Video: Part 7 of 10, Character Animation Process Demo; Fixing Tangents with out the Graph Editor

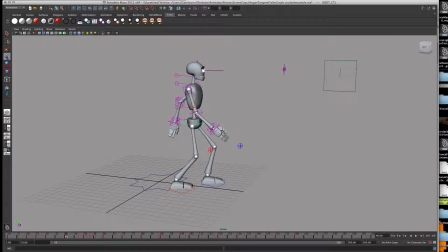I'm going to pull it back down, and then I'm also going to lean it forward and favor this foot this time, just to kind of pivot that all around. And again, I'm going to correct that with the spine. Then his foot comes up, he should come up.
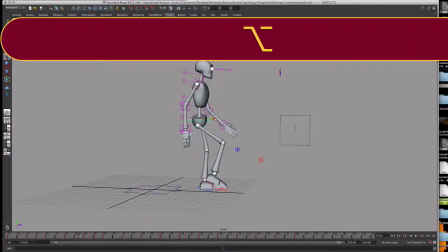And you always want to make it look like he's able to stabilize himself or hold his balance. So make sure that the center of gravity looks or appears to be over the supporting foot.
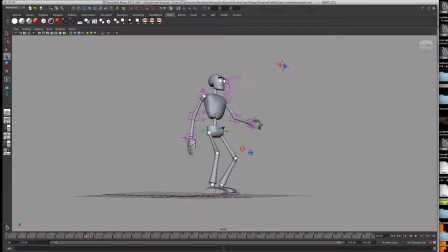And then when he steps back down, you want the foot back down, and you want to re-rotate it. Okay. So you would do that for the entire sequence, and I'm not going to do it for you right now, but you would take care of all that stuff.
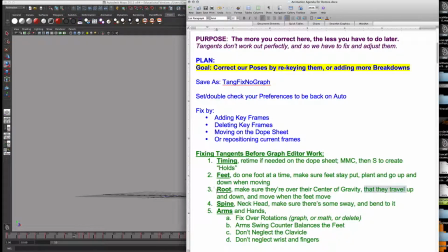All right, so what we've done is we've now made the hips move up and down.
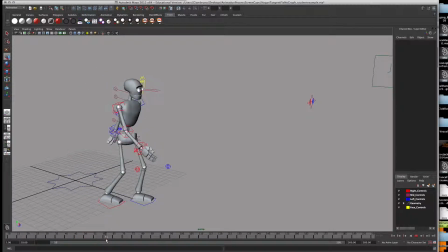We have the foot moving correspondingly. Now, some of you aren't going to have a walk with your action here. You might just have a few other things happening, but still, you're going to want the feet to move up and down, not just slide across. So blue versus red. The red is moving more accurately. The blue is slipping around.
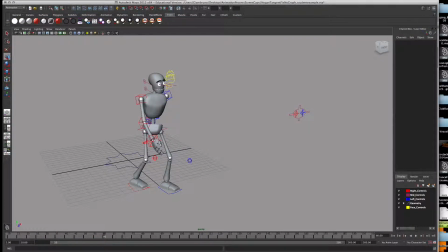So if you're not doing a basic walk or something like that, you're still going to need to be very cognizant as to how the feet are moving around and how they go from point A to point B, right? So that's what else you need to look for.
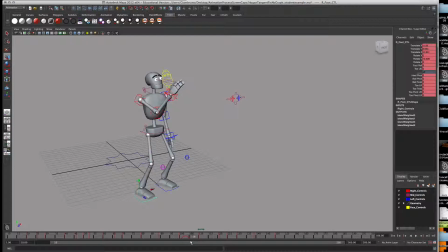The other thing you want to look out for on the hips is that you want to make sure the hips aren't just solidly moving along the straight line, right? You want to give them some bounce, move them up and down, rotate them left and right, give them some swag.
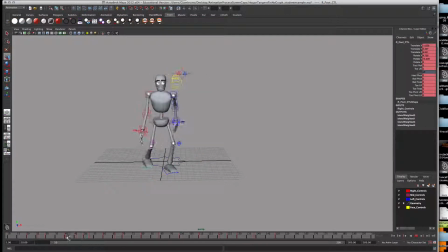And the reason why you do the hips first is because now I'm going to go through and correct the hip movement with the spine.
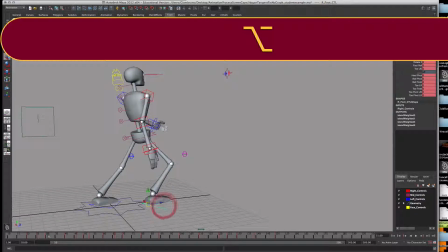So the hip has rotated over here. So what I'm going to do now is I'm going to recompensate the movement for the hip with the spine.
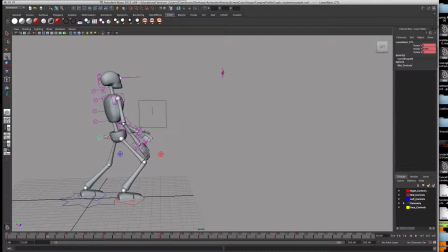So now the spine here is going to be rotated forward to kind of recreate his lunge. And then I'm also going to rotate it sideways to compensate the angle of the hip being moved.
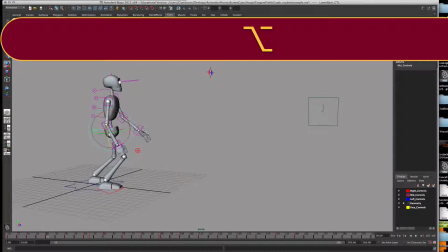Right? The other thing is, watch the back. Just look at the back. I'm going to zoom in right on the back. You're not even going to see the feet anymore for a while. And if you look at the back remains almost perfectly still, except for the right there.
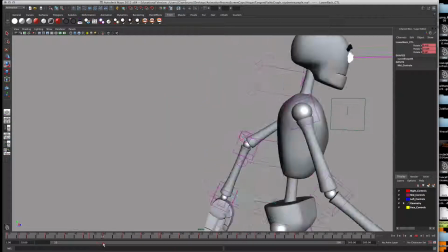From here to here, nothing is moving in the back. And we don't walk that way. So you want a lot more movement in your spine.
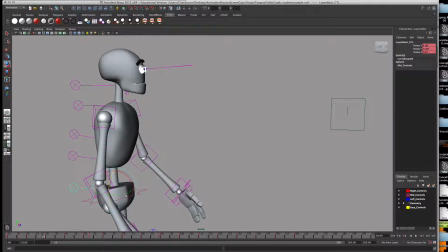So once you go through and correct everything with your hips, you give your hips up and down movement, you give your hips side to side movement, and you give your hips a little rock back and forth,
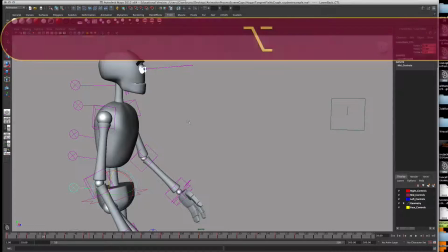side to side with a rotation, you then recorrect your body so it looks like he's stabilizing himself with the spine.
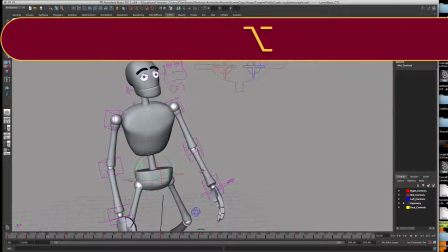So what I'm going to do is, his hip is rotated, right?
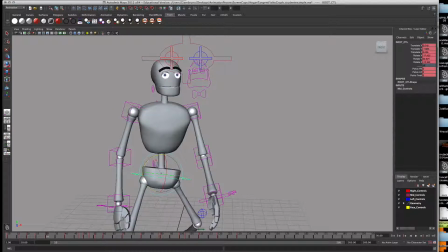His hip is rotated more this way to compensate for his foot moving forward, right?
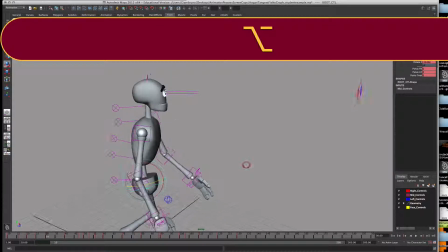But we want the spine to still, we want the face here to still kind of move forward. So I'm going to take the spine now, and I'm going to rotate the spine so that he faces forward
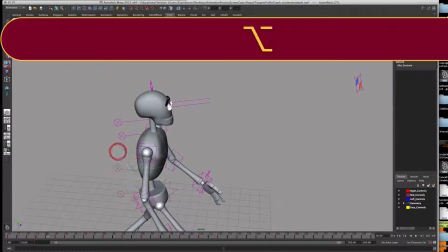and that he is kind of twisting his body to fit more of the balance of his foot. And then also, you can also dip him this way. So the spine has a lot more movement to it. Now, I can always recompensate that with the head as well.
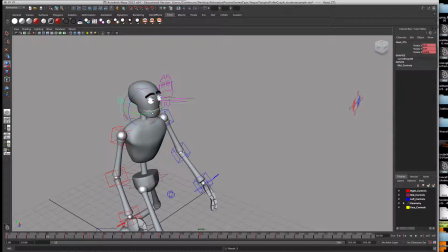So the takeaway here for the head and the spine and the neck is to make sure that it's not stiff all the way through. And the reason why you have to do this after doing the root, because if I make an adjustment to the root now, I have to redo the entire spine.
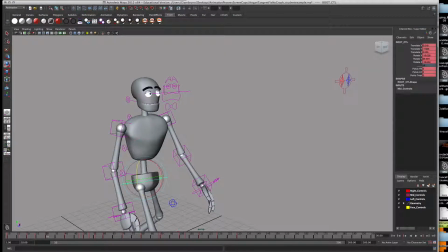So get your root, your hips, or your pelvis, or your cog, whatever you're going to call it, get that settled first, and then move on to the spine.
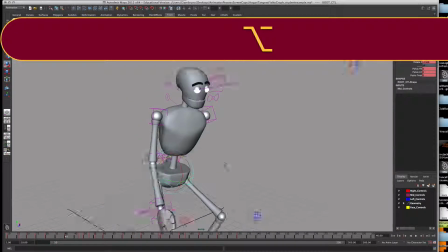Now, as he moves forward, right, he's moved his left foot forward now.
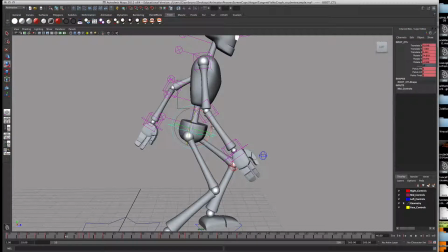I've lurched the hips forward.